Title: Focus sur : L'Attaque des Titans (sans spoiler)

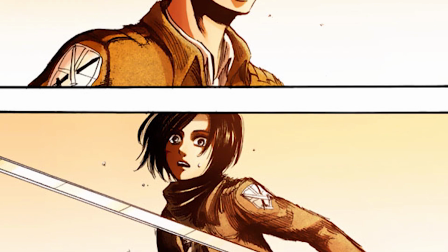[4:05]
Si son style s'améliore au fur et à mesure des volumes qu'il dessine, de nouveaux problèmes apparaissent tout au long de l'histoire.
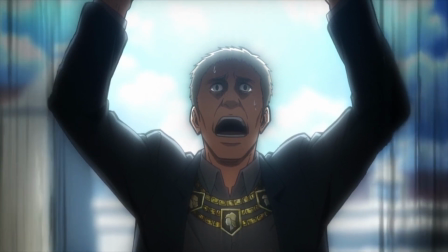[4:12]
Hajime Isayama adore créer de nouvelles intrigues et les laisser un long moment sans résolution.
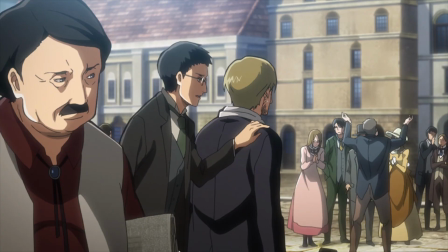[4:17]
C'est quelque chose de particulièrement frustrant dont il faut être conscient dès le départ pour éviter d'être déçu.
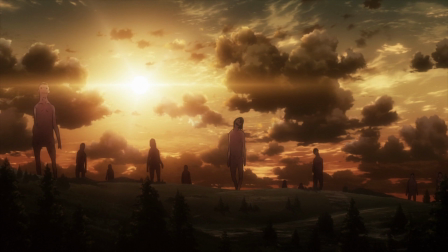[4:23]
Si vous voulez connaître l'origine des titans, il faut s'accrocher parce qu'il n'a pas l'intention de lâcher le morceau avant un bon nombre de volumes.
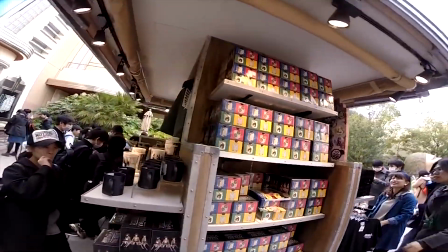[4:31]
Malgré les défauts que je viens de citer, le manga a eu un succès énorme au Japon.
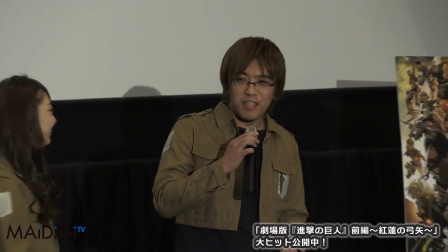[4:35]
Voyant ça, quand une adaptation en animé a été prévue, elle a été confiée à Tetsuro Haraki, l'ancien réalisateur de Death Note.
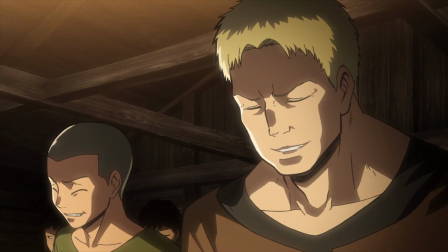[4:43]
Le design des personnages a été revu avec notamment de plus gros contours et des traits plus forts pour leur donner des expressions plus graves.
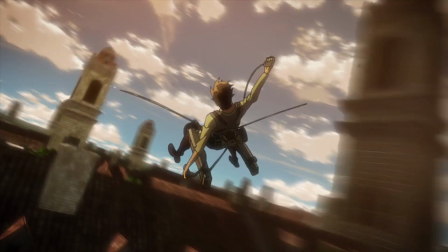[4:51]
Les scènes d'action ont également été retravaillées avec de véritables chorégraphies pour les
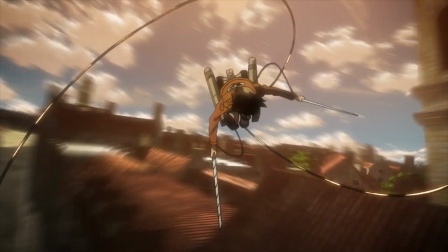[4:55]
rendre moins confuses et pour coller avec la dynamique des combats très aériens du manga.
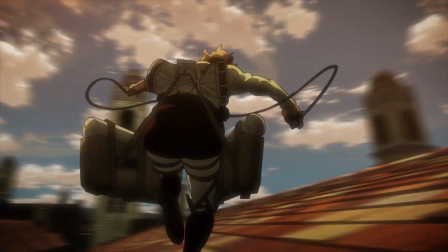[5:00]
Elles sont d'ailleurs très bien mises en valeur par une bande-son très épique qui a été composée par Hiroyuki Sawano,
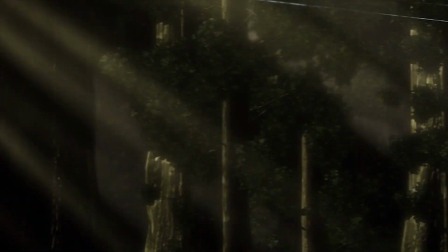[5:06]
connu pour son travail sur Blue Exorcist ou Kill la Kill. Si beaucoup de gens ont acclamé l'attaque des titans pour l'originalité de son univers,
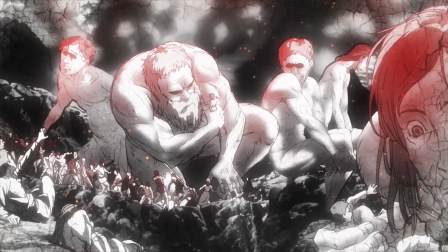[5:14]
il faut savoir qu'il fait en réalité partie d'un genre du manga un peu méconnu du grand public mais tout sauf récent.
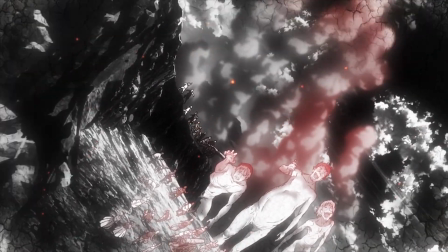[5:20]
L'attaque des titans est ce qu'on appelle un Sekai Kei.
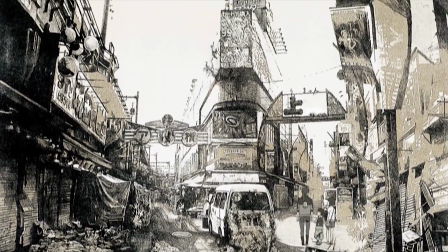[5:23]
C'est un genre qui désigne les mangas qui présentent un univers où l'humanité a fait face à une forme d'apocalypse et se retrouve menacée d'extinction.
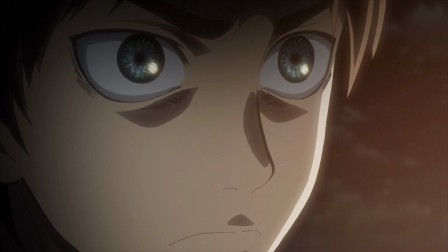[5:30]
C'est alors un jeune adolescent, en général en pleine crise existentielle, qui va devenir par la force des choses le seul espoir de sauver l'humanité.
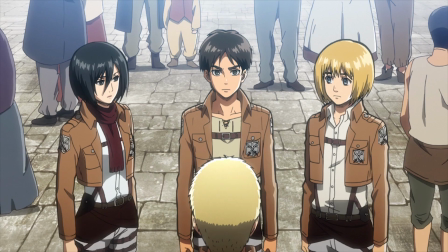[5:38]
Quand il a créé l'attaque des titans, Hajime Isayama s'est en réalité inspiré d'un animé pionnier du Sekai Kei,
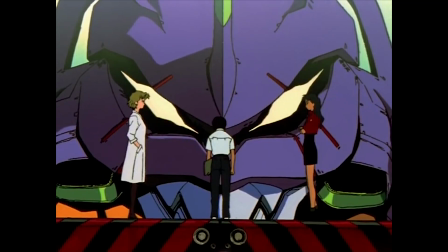[5:45]
l'animé Evangélion sorti à la fin de l'année 1995. Ce qui est intéressant dans les Sekai Kei,
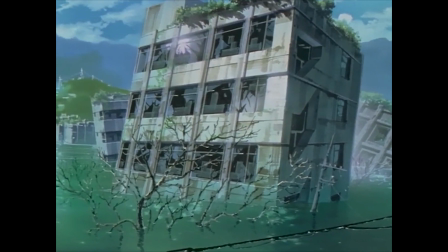[5:52]
c'est le fait que le point de vue d'un adolescent pour faire face à une apocalypse crée un ensemble de
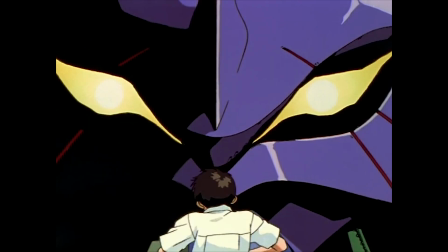[5:56]
questionnements sur la manière dont la société se construit et sur la condition même des êtres humain.
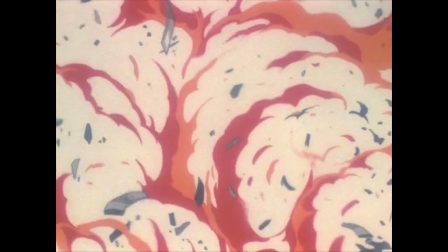[6:01]
Dans ce genre de manga, la source de l'apocalypse est en général mystérieuse, voire mystique.
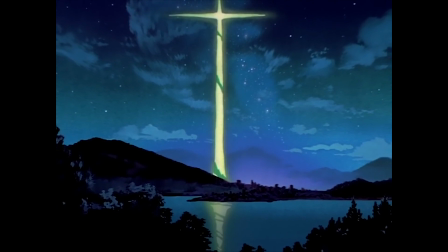[6:07]
Il faut savoir que le Sekai Kei tire son origine d'événements un peu particuliers.
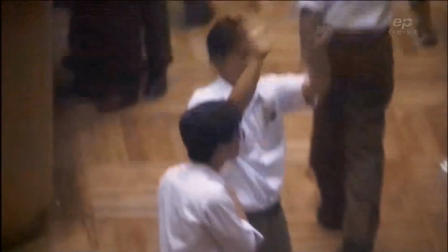[6:11]
A la fin des années 80, suite à l'effondrement d'une bulle immobilière,
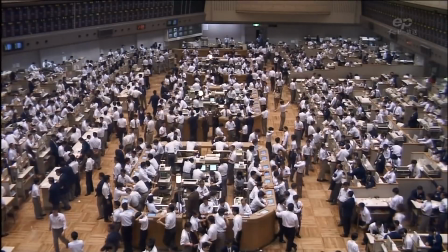[6:15]
le Japon fait face à la crise économique la plus importante du pays depuis la fin de la seconde guerre mondiale.
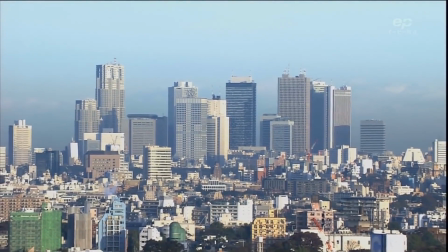[6:21]
Je vais pas rentrer dans les détails économiques, mais si vous voulez vous renseigner sur cette période, c'est ce qu'on appelle au Japon la décennie perdu.
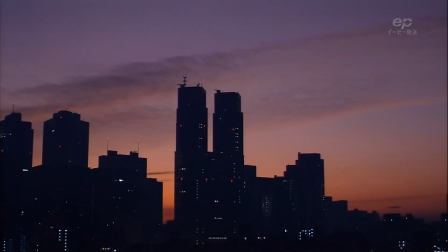[6:28]
Le moral des japonais y est déjà au plus bas lorsque deux événements vont traumatiser l'opinion publique en 1995.
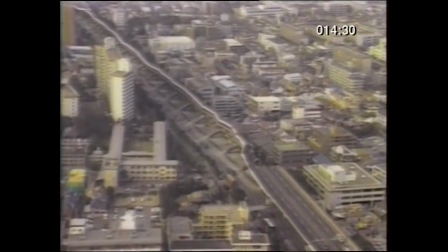[6:36]
En janvier d'abord se déroule le tremblement de terre de Kobe. C'est l'un des tremblements de terre les plus intenses de la décennie et il frappera au beau milieu de la
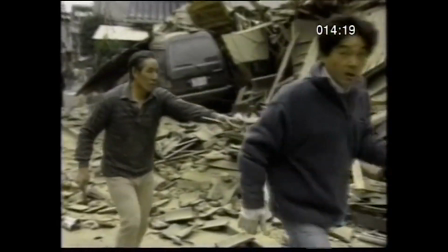[6:44]
nuit dans une zone où les tremblements de terre sont habituellement moins fréquents que dans le reste du Japon,
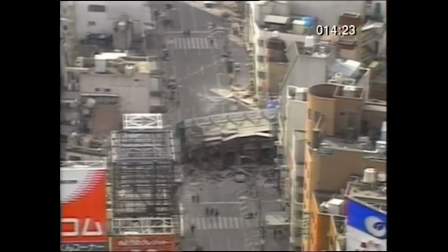[6:48]
conduisant à un terrible bilan de plus de 6000 morts et 40 000 blessés.
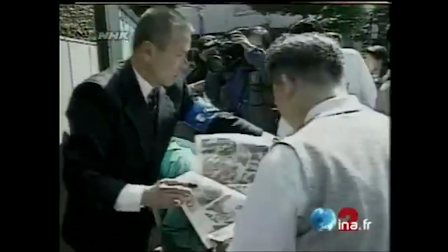[6:52]
Et quelques mois plus tard, en mars, un attentat terroriste provoqué par une secte au sein même de Tokyo.
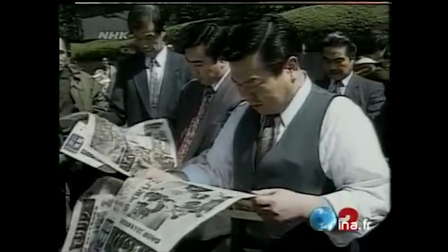[6:59]
Des membres de la secte Aum Shinrikyo relâcheront dans plusieurs rames du métro du gaz sarin, une substance neurotoxique très mortelle.
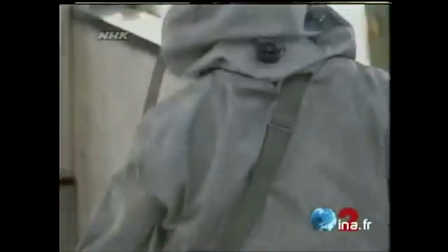[7:06]
Ce jour-là, 13 personnes seront tuées et plus de 5000 seront touchées, dont une partie gardera des séquelles neurologiques à vie.
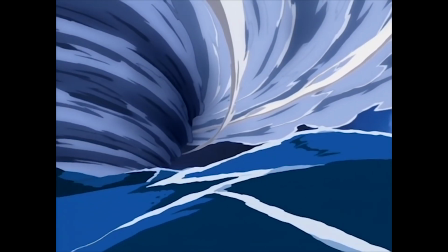[7:13]
C'est le traumatisme qu'a causé ces deux événements qui a créé le genre du Sekai Kei au Japon.
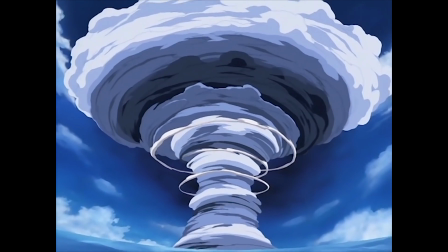[7:18]
Les mangakas qui ont été choqués pendant cette période ressentiront un besoin fort de s'exprimer et utiliseront le biais du manga pour transmettre ce qu'ils ont eux-mêmes ressenti.
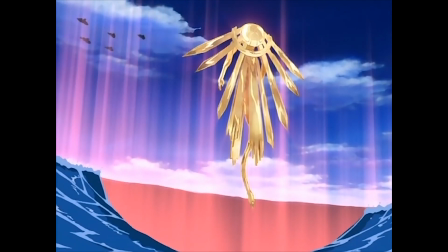[7:27]
Un traumatisme intense pour des événements inexplicables et incompréhensibles.
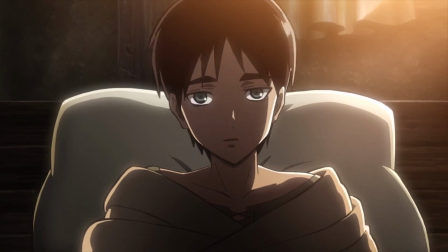[7:32]
Pour en revenir à l'attaque des titans, si cette idée de traumatisme est très présente tout au long de l'anime ou du manga,
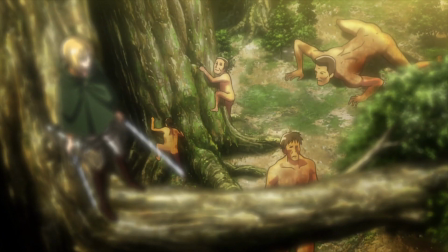[7:39]
les questionnements philosophiques ont plutôt été délaissés au profit de l'action survoltée.
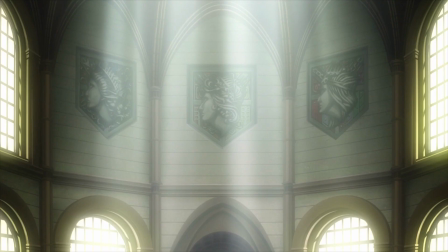[7:44]
Il y a tout de même eu un travail assez intéressant pour décrire les différentes factions qui sont nées lors de l'apparition des titans.
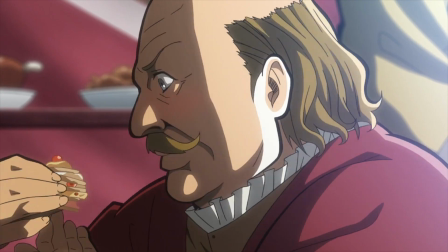[7:51]
Il existe au sein des murs différents groupes d'humains et chacun d'entre eux a ses propres motivations et objectifs.
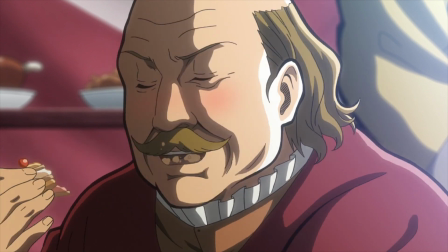[7:57]
On les découvre tout au long de l'aventure et certains d'entre eux ont même été davantage
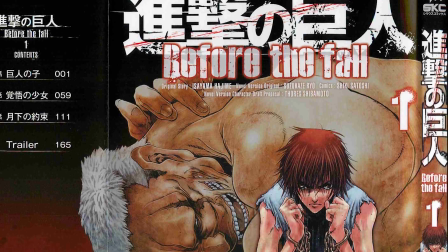[8:02]
explorés par d'autres mangakas qui ont créé des spin-off dans le même univers que l'attaque des titans.
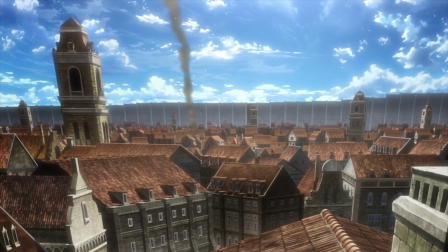[8:07]
Tout ça nous ramène à la question que j'ai posée en tout début d'émission.